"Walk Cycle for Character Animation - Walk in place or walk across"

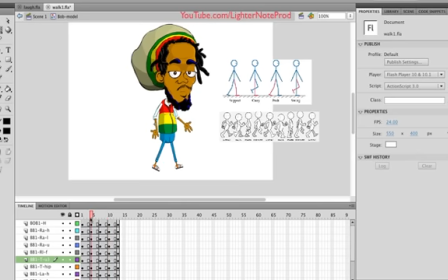(12:01)
So that's going to happen here and it's going to happen here. all right so you highlight the torso and the arms see notice that everything is highlighted and whenever you want to highlight just as part of the body without having the rest of it highlighted as well you just lock the layers you
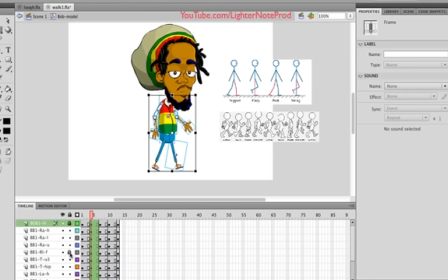(12:17)
don't want highlighted so for example i'm going to leave the arms lock the leg so you notice that it's deselected whenever i lock it see when i when i unlock the head now it's selected i lock it it's deselected all right look for the other leg
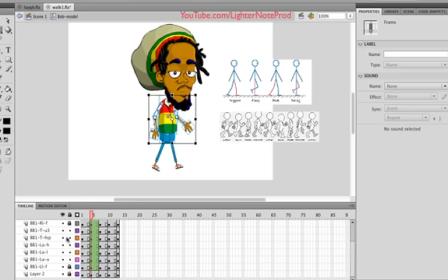(12:34)
lock it the lower torso or the hip I call it lock it now only these parts are selected so I'm just gonna use arrow keys and slide them up a little bit there you go and
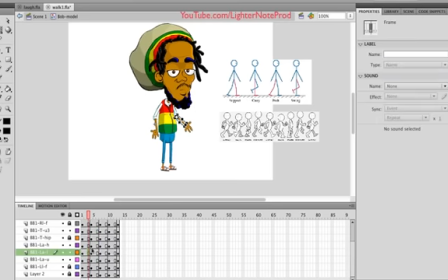(12:50)
then I'm going to copy the same changes on the other side so I highlight the layers see
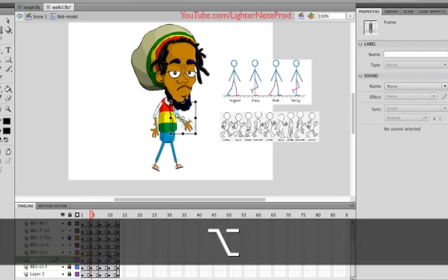(12:57)
that hold on option and slide it across and there it is.
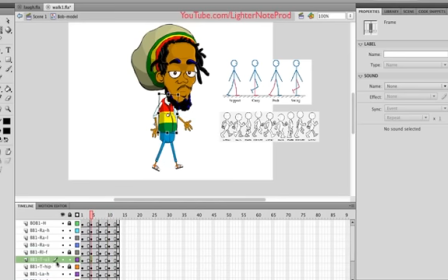(13:03)
It's copied. I'm going to do the same thing for the hip, for the torso. See, it's selected.
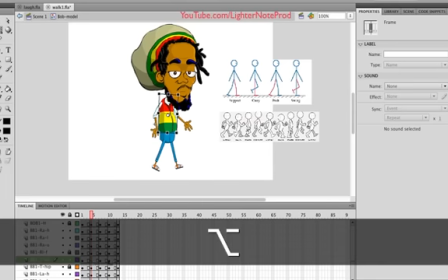(13:08)
Whatever changes I make, I'm going to copy it to the next two keyframes. There you go.
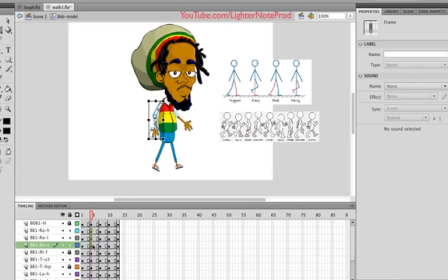(13:13)
I'm going to do the same thing for the right arm. Hold on option.
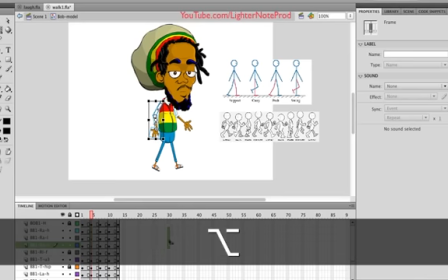(13:19)
And once you start moving, you see that plus sign. It means that you're making a copy. See, so I'm making a copy right here. Drop it. actually I moved it and didn't copy it so I'm gonna copy it there you go alright so let's see how it looks
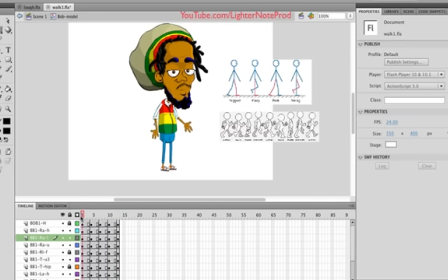(13:34)
see that so now that walk cycle is complete and that's it so first step he steps off legs cross steps off with the other foot see first left foot forward brings the right foot together
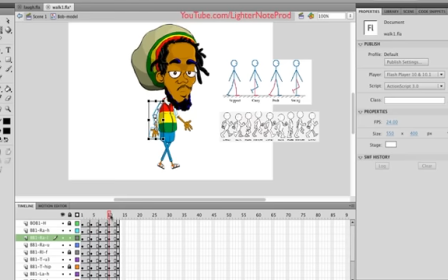(13:51)
then right foot forward and brings the feet together and then it's going to repeat go back to the first frame and then it's going to repeat that all right and then also now that you've had the the the legs animated you have the head animated head is going to bop as he walks
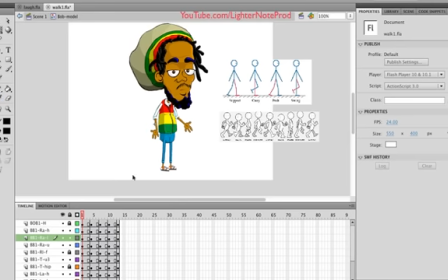(14:10)
the torso is going to go up and the shoulder is going to go up now you can actually do the arm swing i usually don't have the arm swinging you know give it a really weird looking kind of an animation you could actually have see like for For example, remember the arms swing counter to the legs.
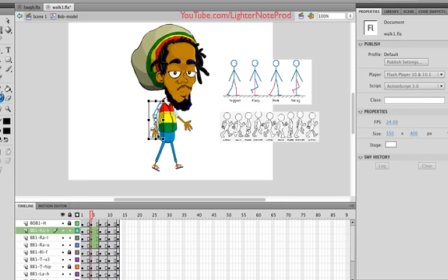(14:25)
So when the left leg here is forward, now you have the right arm swinging forward. I'm just going to swing it just a little bit. See I move the pivot to the top to the shoulder, and now I'm going to swing it forward a little bit.
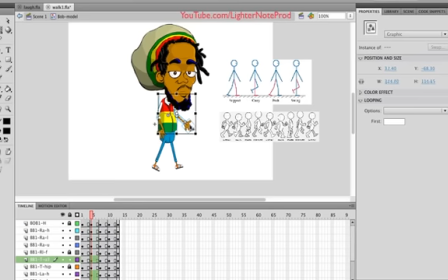(14:39)
See that? Now I'm going to select the left arm, move the pivot to the shoulder,
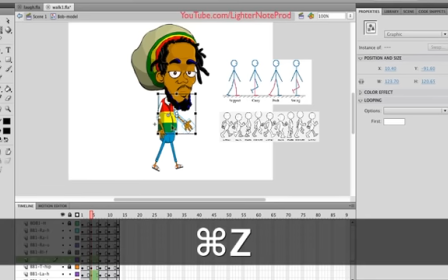(14:46)
and then just swing it back. actually she selected the torso with there you go you
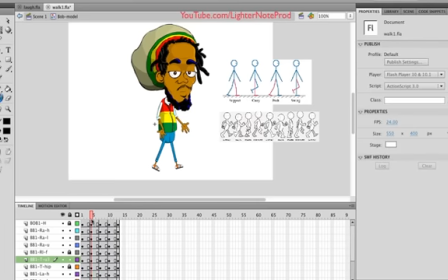(14:53)
swing it back a little there you go all right I'm
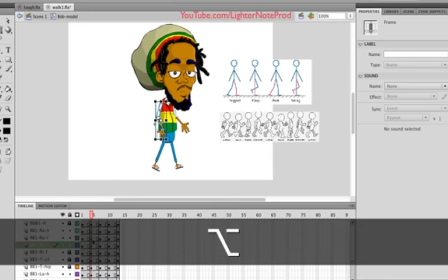(15:00)
gonna copy that change over there you go and copy that change over right there all right so it looks like this all right all ideas to make him look funny
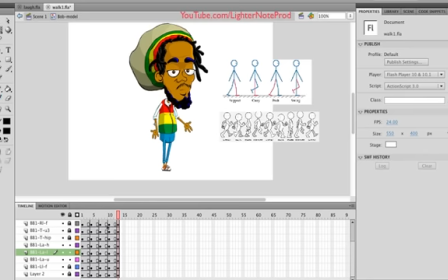(15:18)
when he's walking all right so i now the walk cycle is complete i go to scene